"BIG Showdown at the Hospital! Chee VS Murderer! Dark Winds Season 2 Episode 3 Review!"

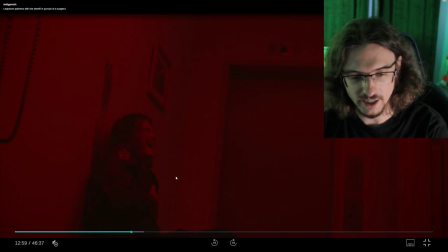(13:55)
Turned out, no, the guy found him, and he followed the sound of the gunshots,
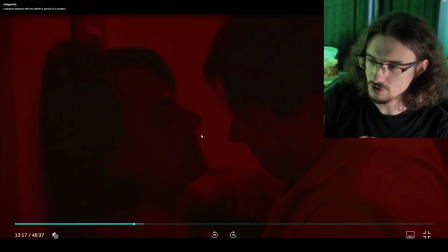(14:00)
and uh he gets shot basically the guy is distracted and then she jumps out of the ceiling and they have a little scuffle here and
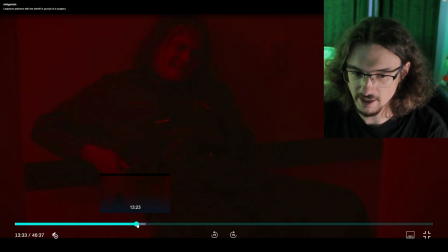(14:10)
then uh the security guard guy is able but right before he dies he's able to kind of save the day by throwing over mace which uh
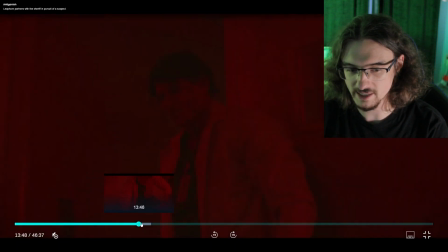(14:19)
she uses to distract the man uh who ends up
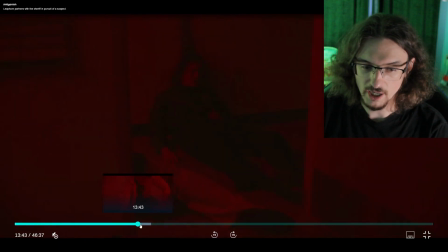(14:24)
jumping through the window so i really i think it was a great scene i
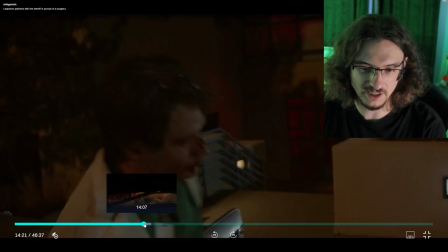(14:28)
love the stunt you know it's it's definitely an exciting scene and when he gets up man
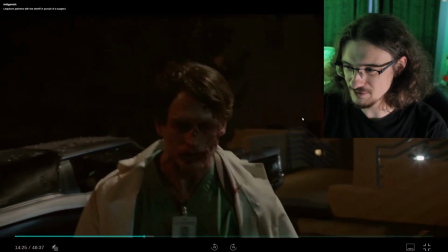(14:33)
he looks like a zombie dude no joke i was thinking like is this the walking dead it is amc after all so bernadette shows up right on time
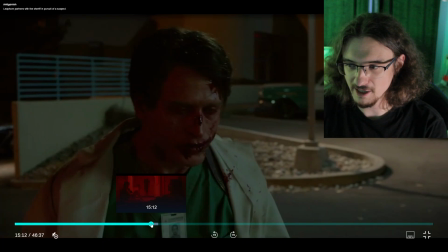(14:42)
as well and then she runs after the guy outside and i felt a little bad when that guy died not gonna lie so i in
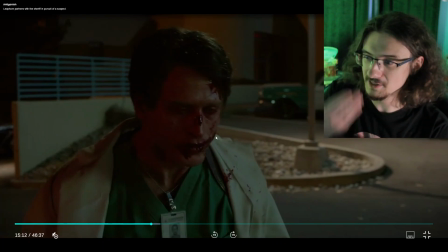(14:50)
this you know i'm thinking zombie i'm also thinking the Joker because he's got like almost a smile in blood on him and also I'm thinking of the red and green I'm thinking of you know he's putting on the skin of the
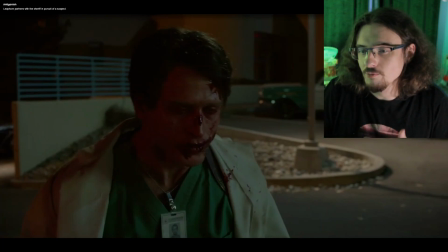(15:06)
good with the green outfit but the truth came out because you know he revealed his true nature and ended up he he's the one who got himself all scratched up by jumping out the window so
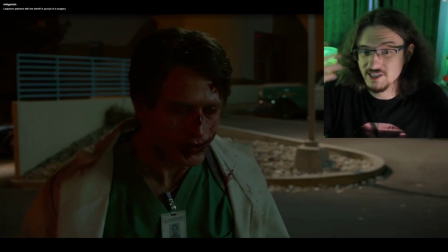(15:19)
his true nature is coming out the blood coming out of him that is his true nature so i think that that's a really interesting
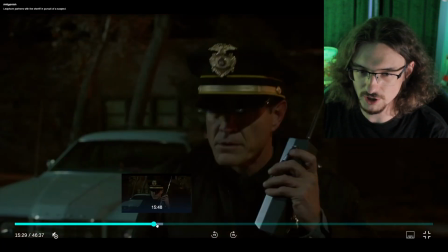(15:27)
image here a police officer comes up to him and he's warned just too late that they're looking for somebody in a doctor's outfit and the
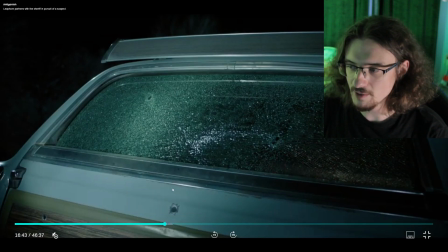(15:35)
police officer gets shot and also leaphorn shows up it does feel like a bit soon for leaphorn to show up i don't know how far away he is
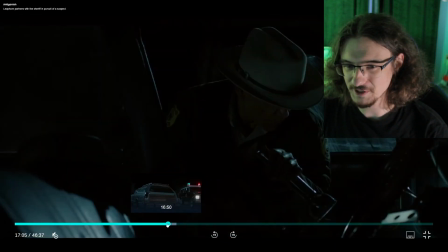(15:42)
from the hospital but i don't know maybe if it's like 10 minutes away
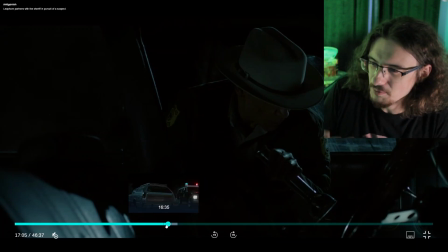(15:47)
it is kind of a it's not it's it's a big place though right the reservation i don't know but they're chasing after the car bernadette and leaphorn
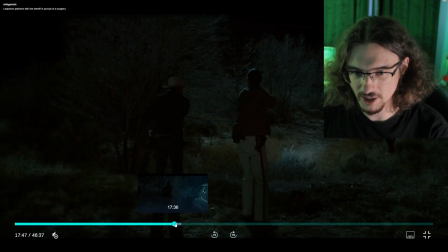(15:56)
and they find a trail of blood to follow and they end up
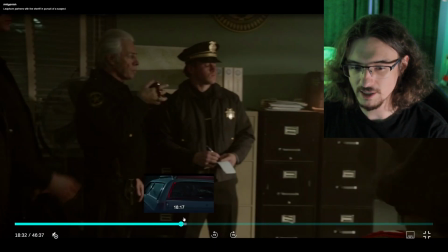(16:01)
kind of losing him uh they they realize he can go towards the highway or the open desert they're not sure which way and then the next morning we
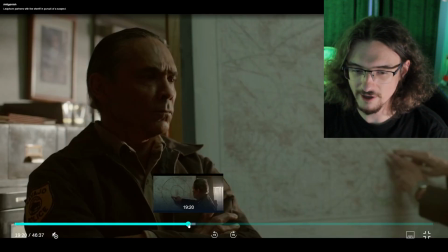(16:10)
have them uh talking about a manhunt and i i just love the way the scene is like shot and directed because early on the other
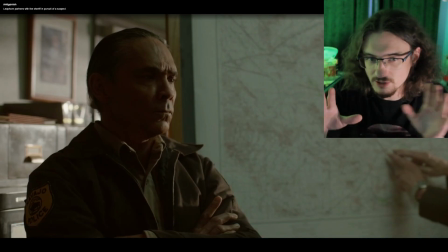(16:19)
police officer is giving his speech leap horn is kind of in the back of the room uh kind of collecting himself and you can see the cracks starting to
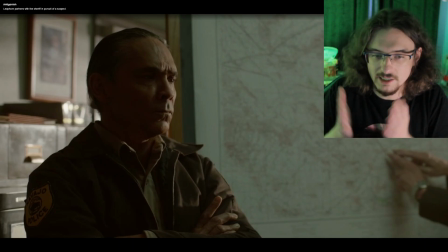(16:28)
show in his psyche he's he's got issues because it's because of his son most likely that's what led to his panic attack last week
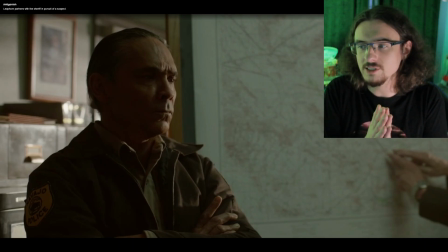(16:38)
so you see that but then he manages to get himself out of that and put on a good show and be uh the commanding force that he needs to be in this moment so you know you see the dichotomy between those things you know and he's pretending to be all in control when
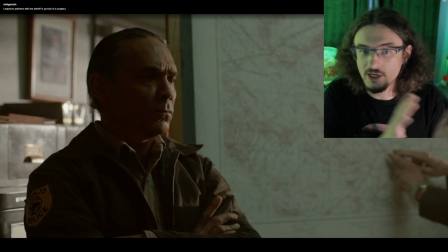(16:57)
in fact he is not so that's another image of somebody on the inside being different than the outside
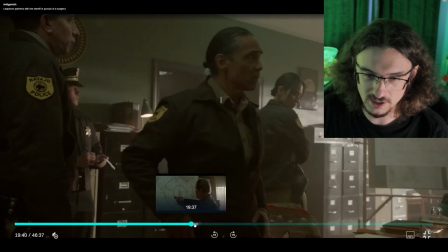(17:03)
and uh you know i think that definitely feeds into the symbolism there so So I just like those scenes,
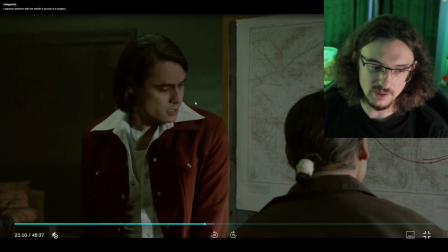(17:10)
you know, where we're making a plan. Chi shows up and he notices the kid right away.
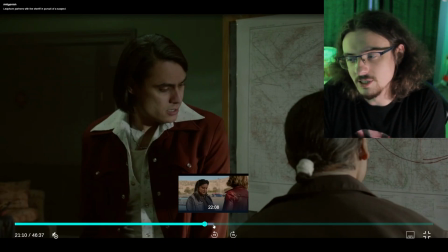(17:16)
The two people have been murdered. It was his father and his grandfather. So Chi is also kind of an orphan. You know, his mom died when he was young. We learned that last season.
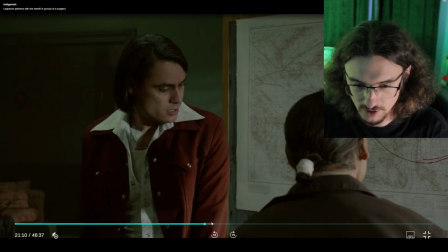(17:29)
And that's when he left the reservation. So it was a big formational moment to him.